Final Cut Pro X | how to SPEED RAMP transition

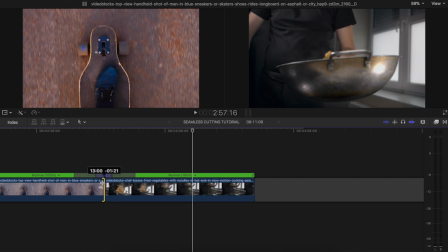The speed ramp really works in 6 to 8 frames, so that's pretty quick.
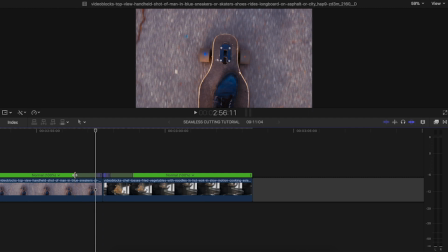So let's see how these two are working together. Okay, look at the quick action at the end. Here is the speed ramp. They're working beautiful together because both of these shots have the same movement of the subject inside the frame.
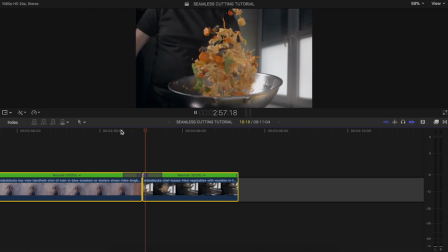The speed ramp really helped to make the cut seamless. Wow, isn't that beautiful?
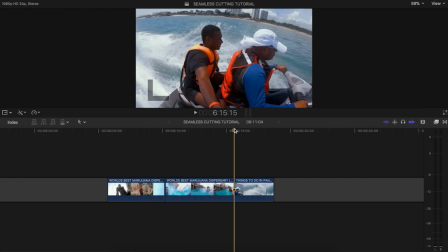So for our third example, we're gonna use the principle of impact to create seamless cut. Here I have three shots.
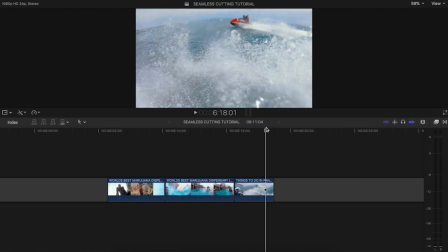One of me and my girlfriend on a jet ski in Panama. then a shot of me coming from under the water to the surface when I was in Jamaica.
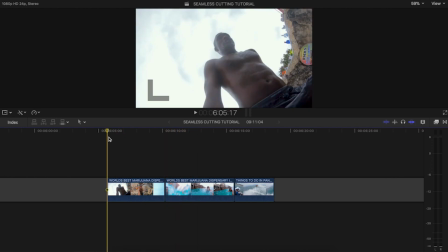Then I have a shot of me again jumping into the water.
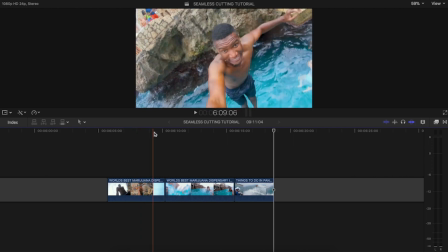Let's go to shot one. I'm gonna cut right at the moment where the water fills up the screen and creates an impact on camera.
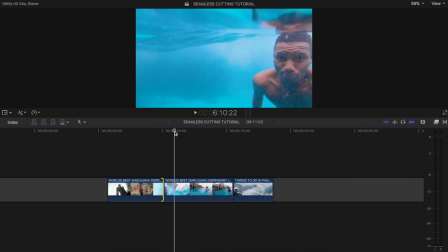I'm gonna go to shot two. I'm gonna cut right at the very moment where the natural transition between water and air is happening.
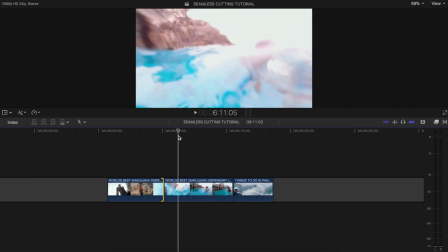So just going to cut right there. Let's see how these two are working together.
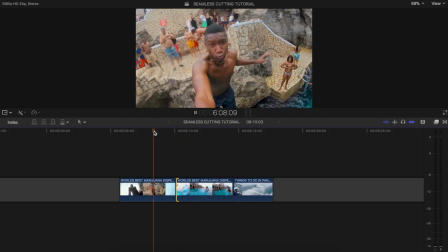There you see they're working pretty well.
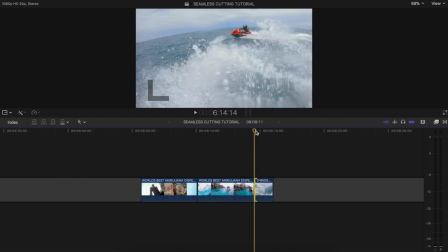Now, to make this even better, the third clip already starts with a little water of impact on the frame.
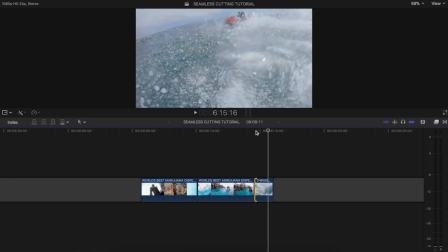And then there is this bigger impact of water splashing.
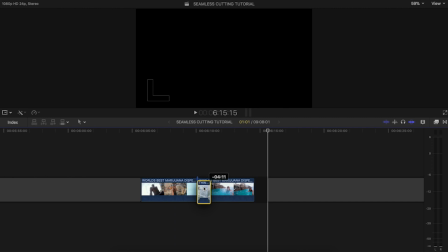I'm gonna place this clip between the first two clips because there's an impact on both ends.
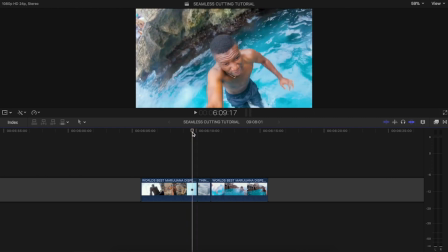And we also have impact at the end of this clip and the starting of this clip.
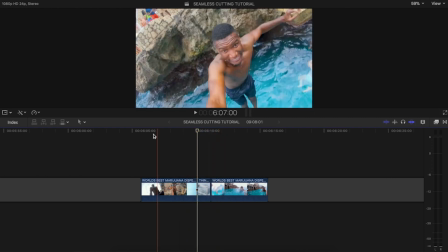So let's see how these clips work together.
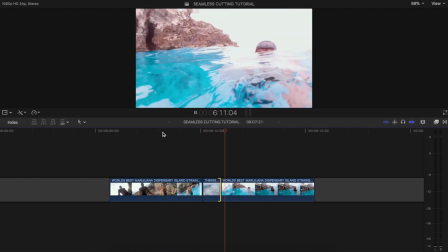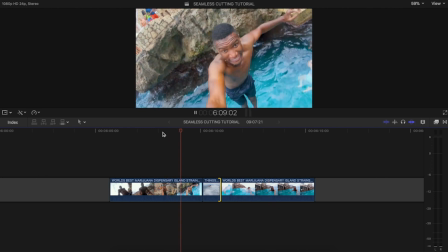That's working pretty well. Beautiful. So that's how impact simply creates seamless cuts.
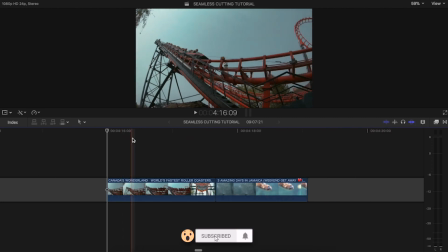For our fourth example, we're gonna use movement and speed ramp once again to create seamless cut. I have a shot of a roller coaster and a shot of a fish in the water.
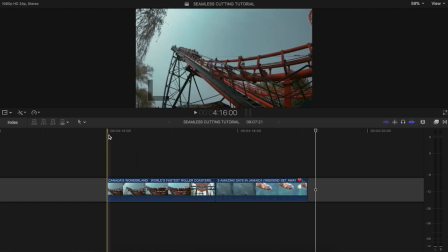So the roller coaster is going from left to right and the fish is going from left to right.
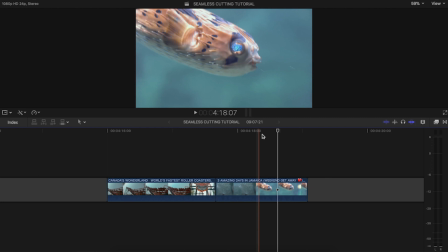So the movement is in the same direction. That will work.
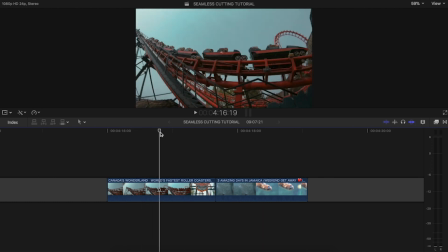So I'm just gonna go to the point where I want the speed of the roller coaster to start going up.
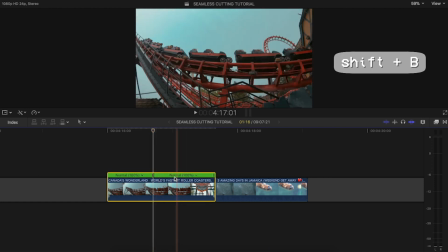I'm gonna choose that point, press Shift B, and make the next part really fast, 8x.
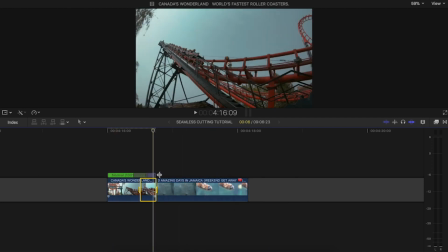I want the impact to be really fast, so I'm gonna reduce the fader.
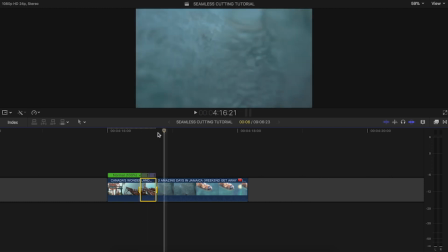And I'm gonna choose the very moment where the fish starts to come inside the water. That's it.
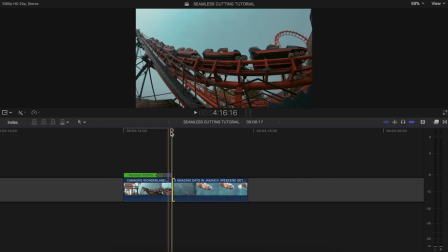I'm not gonna use the speed ramp for this second part of the clip.
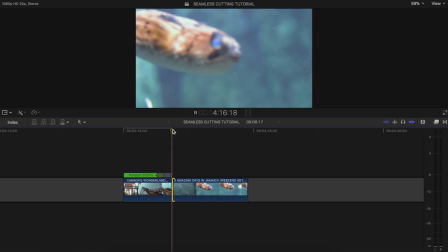If you see the fish is already coming in motion from left to right and you see it's pretty quick.
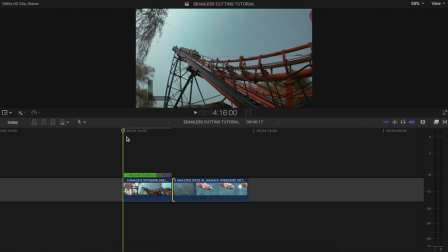It's like a natural speed ramp happening. Let's see how these clips are working together.
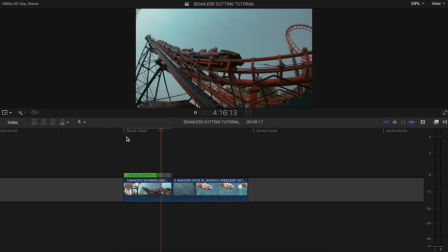No, all right, perfect, I love that.
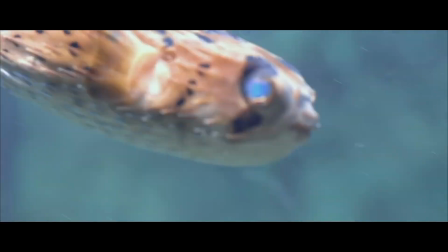So I use the same principle while cutting the intro B-roll sequence which you saw at the beginning of this video.
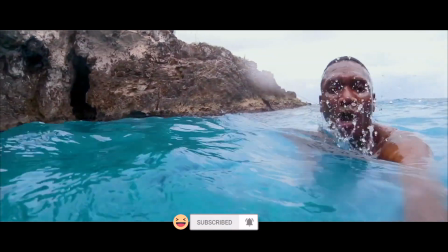Well, now that you see how easy they are, start using them to make your editing more seamless. Comment below and let me know what your favorite principle is. Whether it's movement, whether it's speed ramps, whether it's impact, let me know below. Remember to like, subscribe, and share. And if you get value from this video, subscribe, hit that bell button.